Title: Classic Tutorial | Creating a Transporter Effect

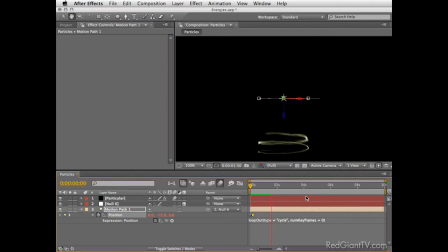And as you can see, because we have more frames per second, the motion is much smoother and we can see more details, especially when the particles are colliding with each other. Speaking of which, I think that I want to add some additional particles flying around as
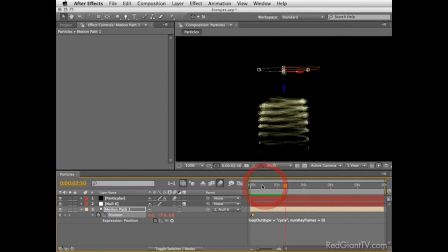there are few sparks here and there coming in and out from our main animation. It will also give it a more natural look, I think. For that, let's duplicate our particular layer and call it Sparks. I'll only change a few settings here to make it happen.
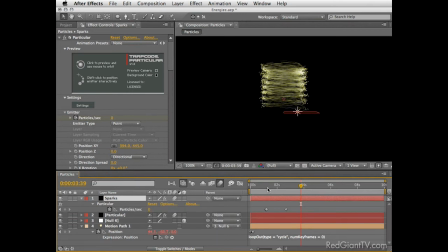Under Emitter, go to the second keyframe and just reduce the amount of total particles to 250. Then change the direction to Uniform and the velocity to a slower number, such as 40.
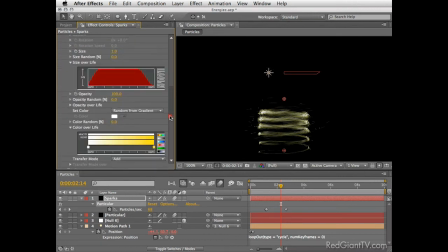Now go down to the air system under Physics and set the air resistance to 3. This will make the air thicker for this layer of particles and keep most of them closer to the general cylinder shape we have here. Let's create another ramp preview to see it in motion.
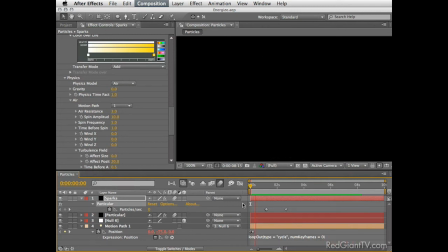Wonderful. I think the hardest part is behind us, but we do need to prepare the transporter beam itself. For that, I want to plug in a few copies of this comp, one on top of the other. Now, to get a decent performance, I suggest to render the current comp.
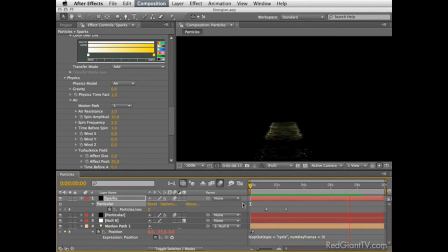This will save a lot of time as we will deal with a rendered movie instead of thousands of particles. It will also free up the ship's computer to other important tasks as well.
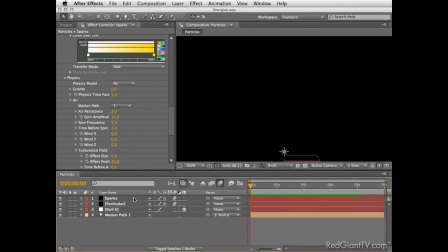So let's render this as a proxy. Make sure the comp is still selected and then go under File, Create Proxy. Be sure to set the render settings to Best Settings. Define your clip path and press render.
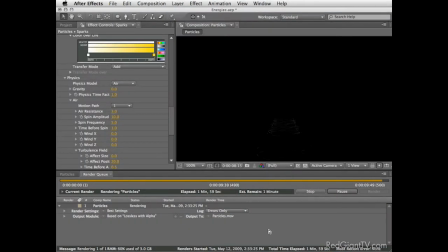At the end of this, you should see a tiny black square near the comp name in the project panel.
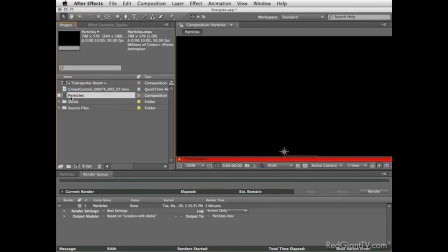This indicates that After Effects is now using a render file to preview this comp. Whenever you need to go back to the original setting and adjust them, just disable this square and modify as you see fit.
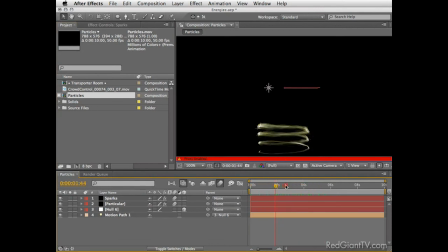In our case, we'll continue to build the transporter using this comp as a source. So drag the particles comp to the make new comp icon.
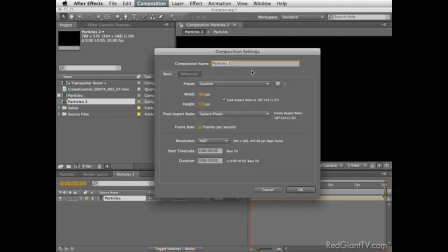Press Command or Control K and change the name to transporter beam.
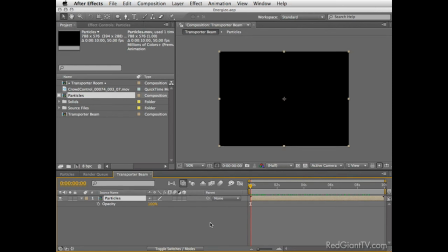Then press OK. Select the particle layers and press T to see the opacity. Now go to around 7 seconds and set a keyframe there. Move 1 second forward and lower it to 0.
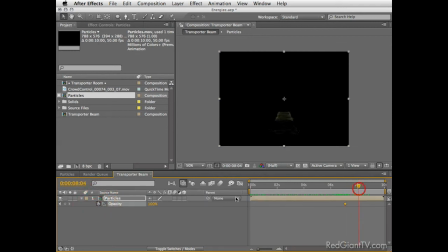We don't need to see the last seconds of this particles animation. Next, duplicate the layer. Press S on the duplicate to see the scale properties, and let's flip and flop it at the same time by typing minus 100 here.
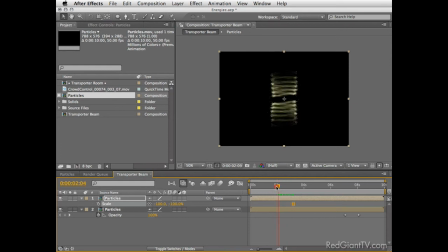Move to approximately 2 seconds on the timeline, and now you can see we have an opposite copy forming from above. Now select both layers and duplicate them one more time. Take each copy and shift it up or down until you fill in the gaps between them.
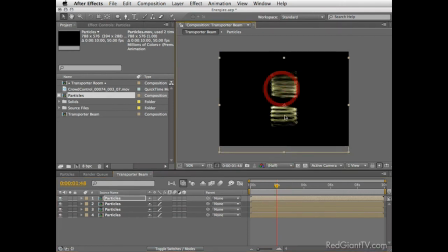Next, take each copy and slide it so it won't start at the same time. The thing I'm trying to achieve here is some random mix between the particles we created, so I will end up with more condensed stream from all basically the same source.
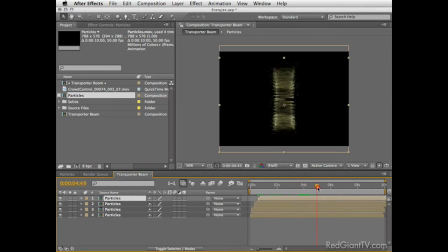This is again a creative process and not an exact science, so feel free to move them around and even mask parts that you don't need to see, change the opacity here and there, and even duplicate more copies until you're satisfied.